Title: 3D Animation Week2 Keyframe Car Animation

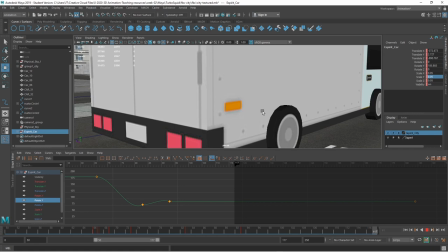12:30 And so what I am trying to do is keep that at quite a low level,
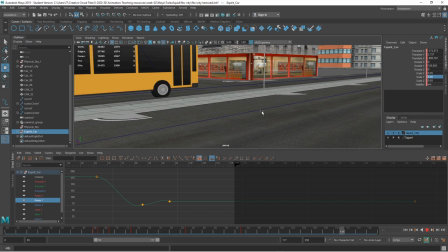12:38 and I can see that come through, and there's a busy, you get the feeling of busy with that.
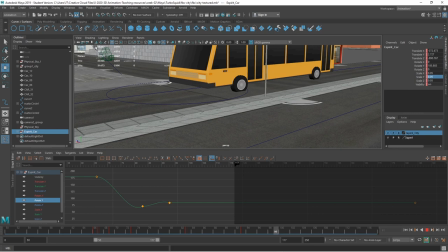12:43 So that's one camera angle I can work on. So again, once I've adjusted it, I'm going to press the book camera view. That's my first one, which is fairly good. And then the second one, which is slightly different,
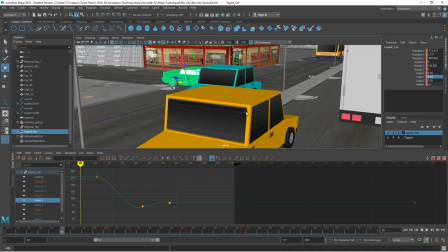13:03 but equally works. It's kind of in the middle of the street here.
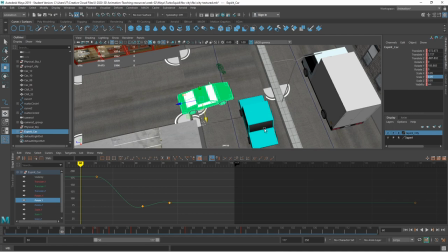13:09 But the danger, how do I sort of show that the closeness of this car?
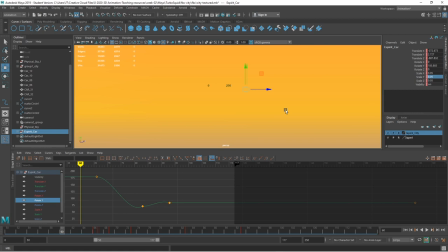13:16 It may be from slightly different angle,
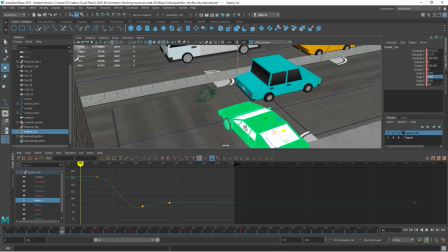13:23 and be one. Actually, that would be it.
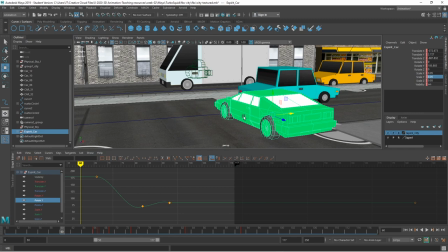13:28 But the building's in the way. So there, you could possibly
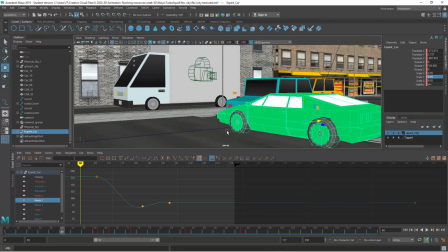13:38 get a really kind of scary angle on that.
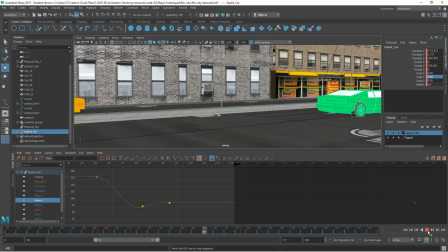13:43 So I'll try that one, and. So yeah, you're seeing it come in, you're not,
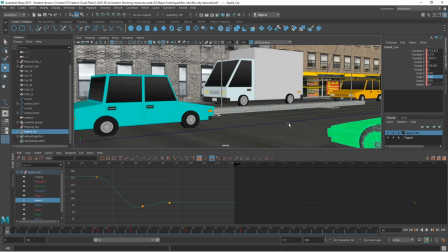13:55 yeah, it's working this staging to make that work is quite difficult.
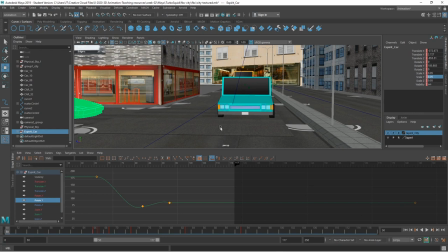14:01 And so that's one side, and then of course I'll try it from this side so I can be in front of that car,
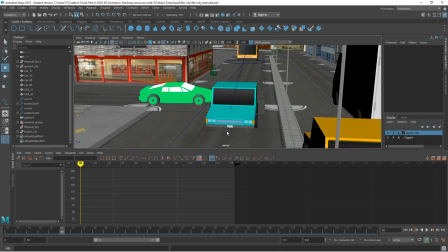14:11 and that might also show it very, very close. So that's okay,
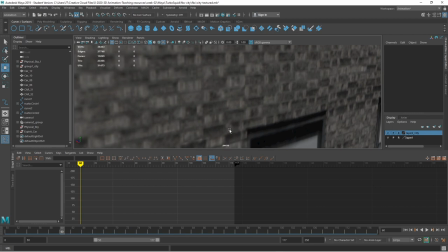14:19 I want that kind of occluded look, or
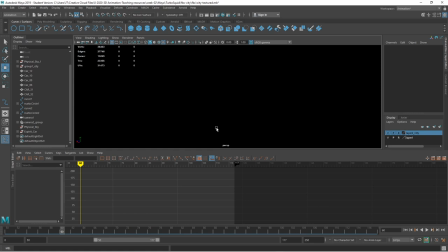14:26 possibly just this, seeing both of them in the same shot.
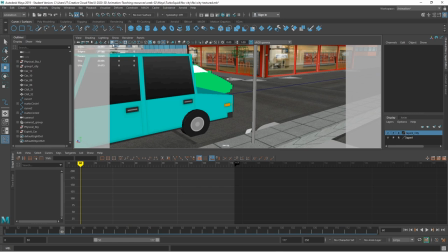14:31 So that one there, I think maybe
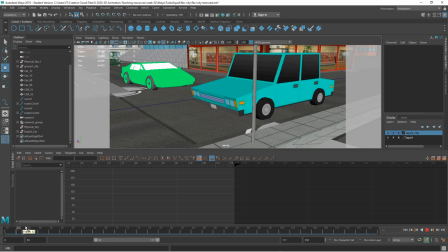14:36 a good angle too. So you've got that,
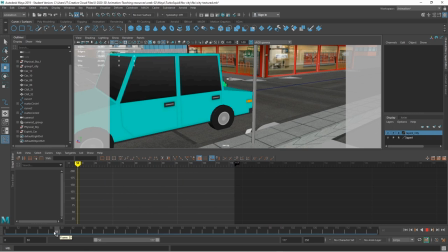14:43 it's kind of getting a car going through the camera on that. So you can see what the options are. But it's a matter of getting that drama in there and getting to understand where that is. And of course, with the keyframe car, you can also add a camera to it.
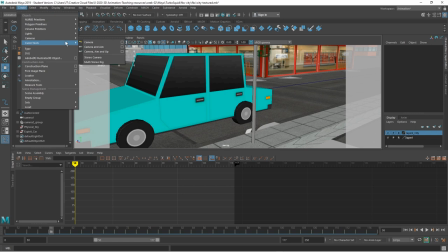15:01 So So if I create a camera, I can have the camera view of the car. I'm going to parent that into there.
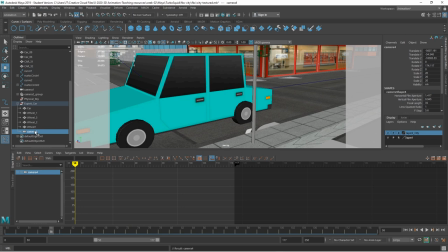15:14 I used the middle mouse button and dragged it. So if you're not doing that, you can parent by selecting both items. And what I'm going to do is zero this,
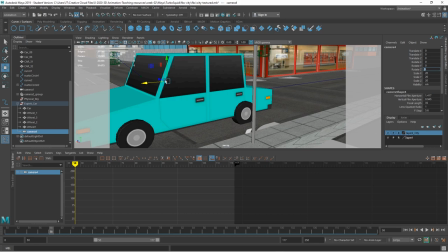15:30 because that should be then relative to the car.
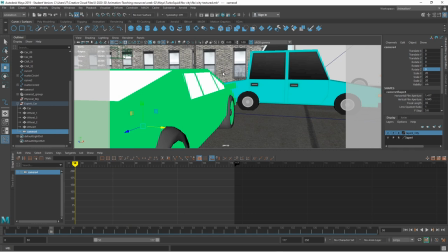15:35 So that has gone right inside the car to that pivot point.
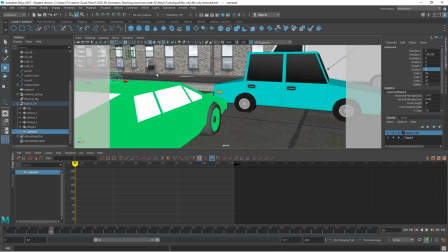15:40 And
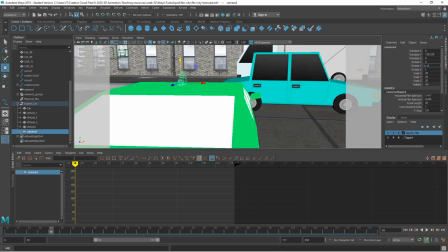15:45 then
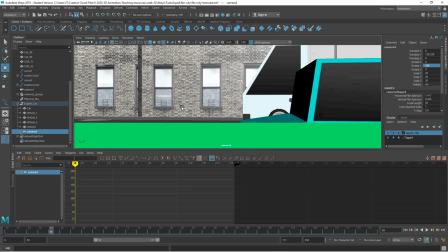15:52 I can start working with that. I'm actually going to, in this case, look through the camera and while I line it up.
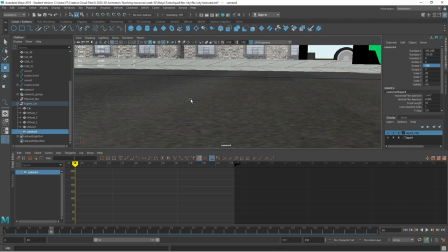16:00 So if I have it
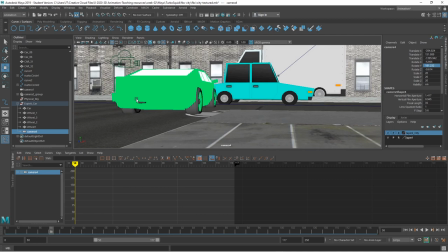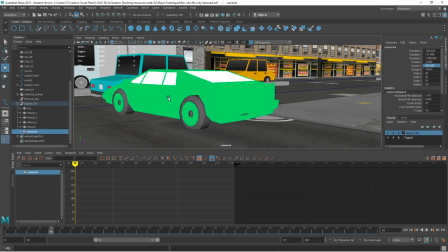16:09 following the car here, on this side of the car, I'll see more of a problem than if I have it on this side.
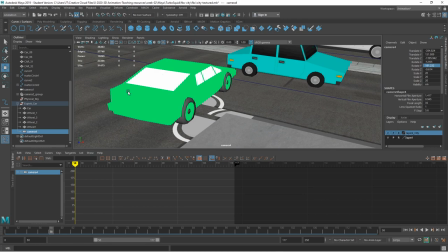16:18 So I've got the proximity of these two things, two vehicles,
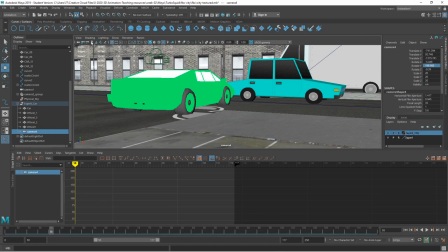16:25 and that low angle allows it to look like it's going to crash. Again, I'll bookmark that and play it through.